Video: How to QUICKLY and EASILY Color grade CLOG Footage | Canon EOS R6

Before we get started, I just wanted to deliver a quick message to you guys, and we are all here to learn something today, but in the back of our minds, there's always the turmoil of everything that's going on today. So on that note, I just wanted to remind you to be kind to each other. It can be extremely difficult dealing with the consistently changing environment around us and constant chaos going on in the world today. And we can often feel helpless and out of control with our current reality. But being kind to one another is something you're always in control of. So going into this week, doing whatever you do, I just want to challenge you to commit an act of kindness for someone you may or may not know. I've been getting a lot of questions lately over how I actually color grade my log footage. So today I wanted to make a short video over how I turn a really flat, decontrasted image into a really high contrasty piece of art with little to no effort. Before we start on this wonderful journey, I just wanted to let you guys know that this isn't typically the way I edit my footage, but it can be an easy alternative to a beginner who wants to turn log footage into a really nice looking image while taking advantage of that extra dynamic range. If you find that this content provides you with any kind of value, do please drop a like down below and comment to be featured in an upcoming Q&A video. These comments can be really anything about cameras, editing, life. I mean, you can even send me comments about your dogs. I don't even care. Just comment down below to be featured in an upcoming Q&A video. And another thing, I've noticed that over 85% of everybody that watches my video is not subscribed to the channel. So if you guys would like to drop a sub to the channel, I'd greatly appreciate it. And it would really help me to be able to keep making this content for you guys. So without further ado, let's hop right into the edit and let me show you guys how to simply turn log footage into crispy high contrast.
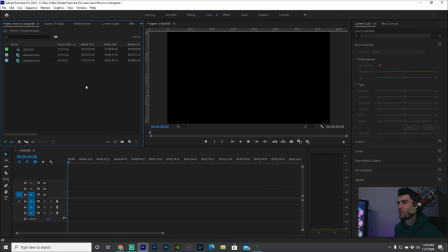[1:58]
Okay, so starting off right out of the gate, I do edit in Adobe Premiere Pro. I think this is the standard across the entire industry. Pretty common. The other common video editing softwares would be DaVinci Resolve and Final Cut Pro.
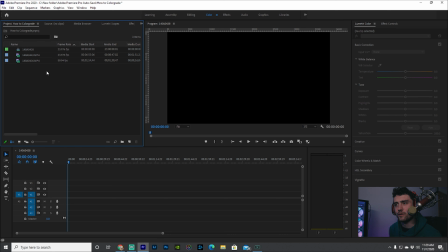[2:09]
But yeah, so as you can see, I have two clips here, one 60 frames, one 24 frames, and we're just gonna interpret both of these as one.
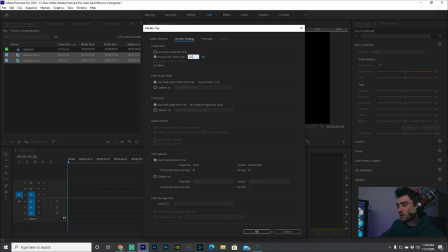[2:19]
So we're gonna set these to 23.976 and press OK.
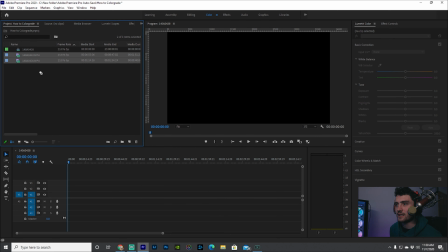[2:25]
And then we're gonna drag these into our timeline.
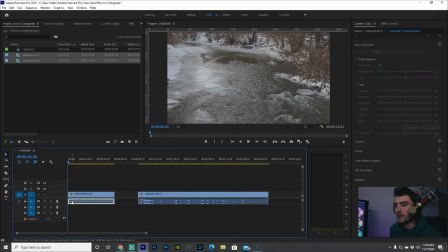[2:28]
And I'm gonna separate these out to make it a little bit easier and delete the audio from both because I don't really need that. It has nothing to do with color grading. And so the first thing I like to do is click on your project box up here and press right click,
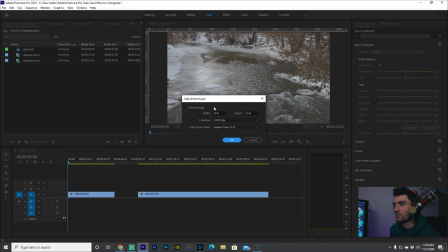[2:46]
press new item, adjustment layer, and make sure it's the same resolution of your video. My video, of course, is 4K.
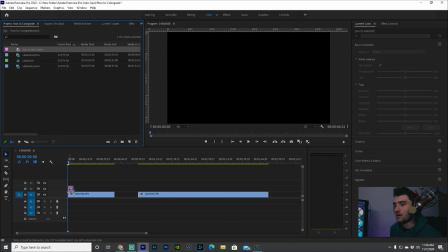[2:53]
So I'm gonna drag that adjustment layer on top of my footage and drag it out.
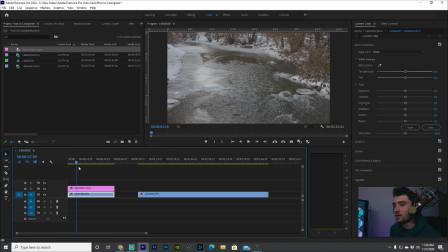[2:58]
So now that adjustment layer is actually on top of the footage. And the very first thing I like to do with this clip, and this is something that is super easy for beginners. I don't do this as often, but if I need to get it done really quick for a YouTube video or whatever,
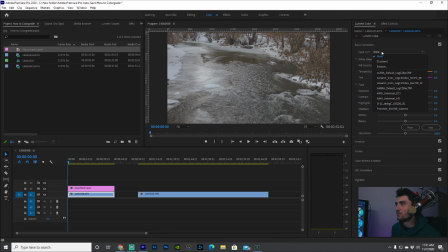[3:13]
I'll drop a Fujifilm over in this creative tab. There is a Fuji Eterna, and this just gives it kind of a little bit of a less flat look.
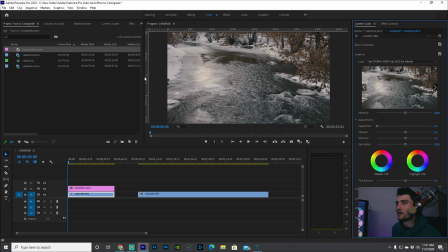[3:31]
So there you go. It gives it just a little bit more color, a little bit more substance to this video.
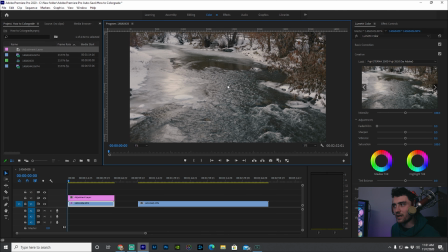[3:38]
I'm gonna drag this out so you guys can kind of see it a little bit better. But yeah, so from here, I really like this clip. I think that this water needs to be just a little bit more blue as it's really cold, the snow, the ice and everything. I just want to come over here to the creative tab and take the tint balance
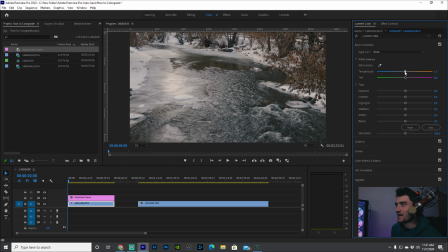[3:57]
under base correction and just drag that temperature ever so slightly to the left. So that gives it a super like blue cold feeling.